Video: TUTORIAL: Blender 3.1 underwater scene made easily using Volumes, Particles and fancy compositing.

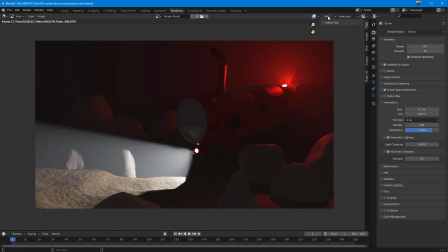12:50 If I just toggle between the two, slot 2, slot 3, slot 2, slot 3, it's a lot cleaner. You can also notice that actually it's a little bit cleaner here as well, but here in particular, loads better. But it's a nice white light. I think, do I leave it white?
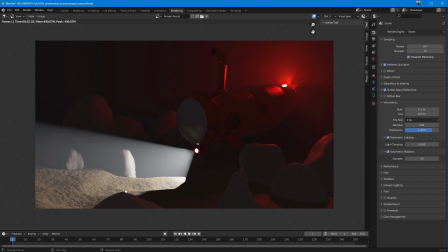13:09 A little part of me wants me to change the color of it slightly, make it feel a bit more like it's not looking at air. I'm going to adjust the light color ever so slightly, not too much. I don't want to muck around with the color of the light too much, but I think I'm going to make it a little bit
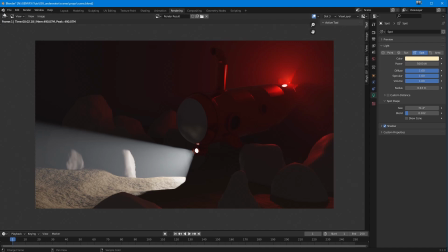13:26 yellow, and then that will sit in better with the red. And then what I'm going to do, yeah, that's kind of, it's got that warm, but a kind of a dusty kind of feel actually again. Do we do the dusty? Let's go with the dusty, because I'm going to do some stuff to make this feel more like underwater as we go on.
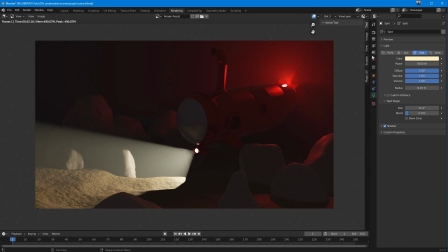13:46 And what I'm going to do is I'm going to go back here to the world, and the world has a color to it, you can see. I'm going to make it pale blue and then render this again.
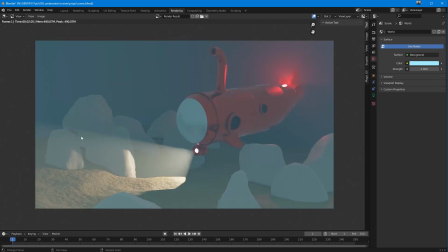13:57 It's not going to be correct, but I want you to see that the lighting in that basically has an environmental effect on this as well. It makes it feel like the whole scene has some sense of in liquid, but we don't want it that bright, but we do want it to, because we're going to make it darker, what we need to do,
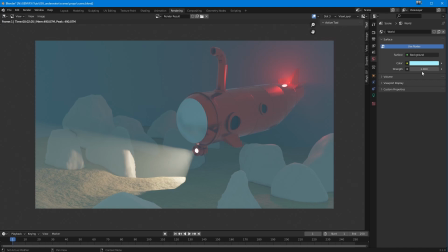14:15 I'll leave the strength as it was at 1. What I'm going to do is I'm going to make this darker, but in order to counterbalance that so we don't lose too much color, I'm going to increase the saturation. So it pushes it further that way. And then if I render the image now, it'll go more of a darker green somewhere.
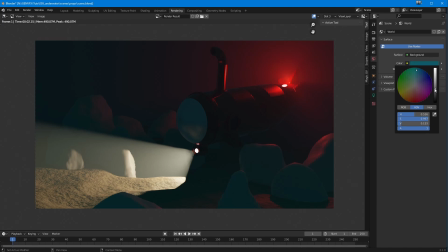14:33 It is a bit, maybe it's a little bit too dark. If I just push it up a little bit, and let's try that again, rendering the image. There, that's fine. So we've got a feel of like there's some lighting in there, and then this is really picking it up.
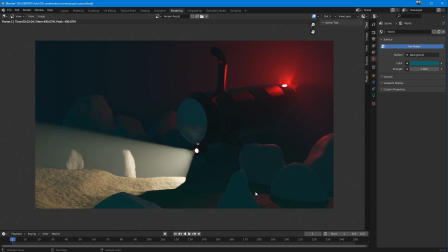14:48 But there's some general light in there. That red light actually is quite punchy actually quite now. But we're not getting much of the detail of the ship. So potentially we could put another light in there if we wanted to, just out of view maybe, just to like throw some light in as if some other lights coming from somewhere else, just to give it a bit of extra detail and stuff.
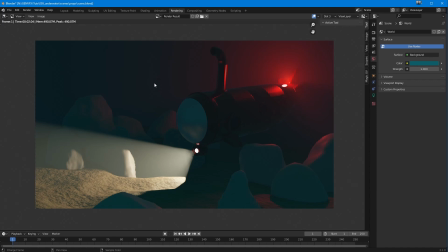15:06 But to be honest with you, I actually quite like it in this instance. I'm going to leave it as it is. And the rocks, I think they might need a little bit of shading changing, just a teeny tiny bit.
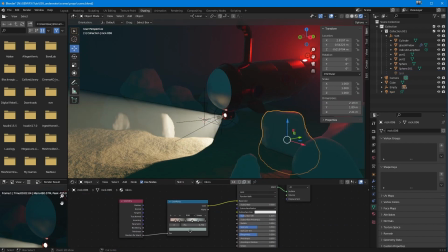15:16 So I'm going to do that now. Now, this was obviously designed to work in cycles, as I said, so I'm going to very quickly just delete that and delete that color ramp as well. Go away. There we go. And I'm going to take this and I'm going to add, this is, I'm just going to cheat for the sake of argument.
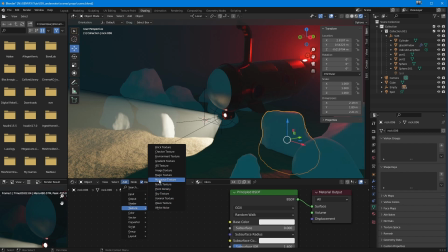15:34 So we're going to go into texture and we're going to create, not going to create, and then we're going to create a Musgrave. And I'm going to put that right into there, so we get sort of, we will get some, there you go, some differences like that.
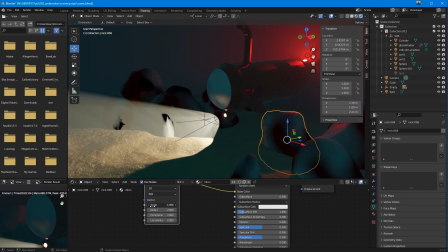15:47 I'm going to scale this the other way, so it's smaller values. I'm going to rack up the detail still. I'm going to reduce the dimension somewhat. And there we go. So it feels a bit more rocky. A bit more rocky.
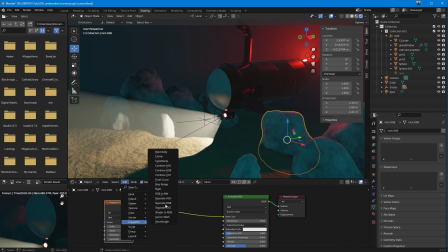16:02 And then I'm going to add into that a converter of a color ramp. Drop that in there. So we get the same sort of feel still. There you go. And then I'm going to bring this white. And I'm going to just bring this and make it darker.
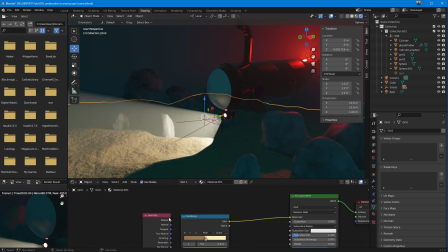16:13 There we go. As for the sand, I don't mind the sand.
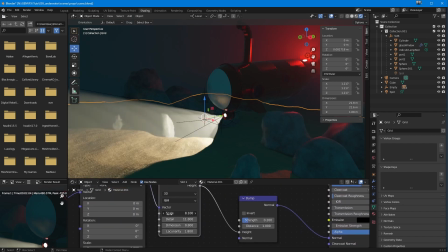16:19 I think maybe if we make it a little bit smaller and bring down the detail a little bit and reduce the dimension again.
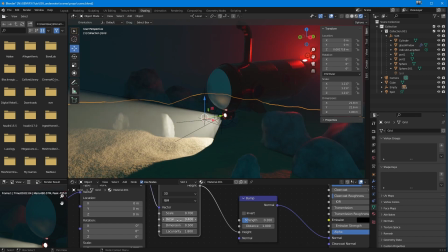16:33 Too small. Yep, and then let's just bring down the height just a teeny tiny bit.
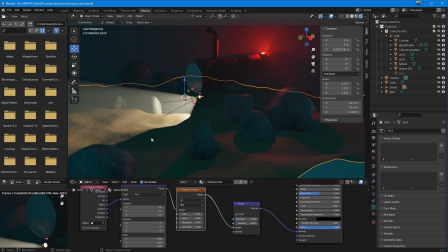16:40 There you go. So that feels a bit more. It just feels a bit more, really. I mean, and a bit more is just great.
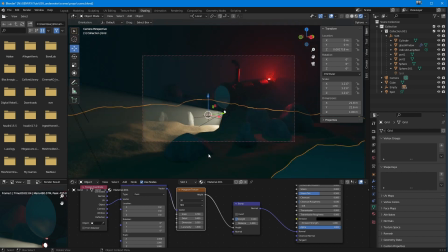16:46 I love it a bit more. So that's nice. And then if we are to render a frame of that, we'll obviously get what we're seeing there, right there.
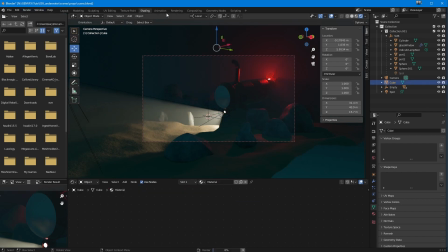16:55 So let's have a quick render an image. Go to the render view.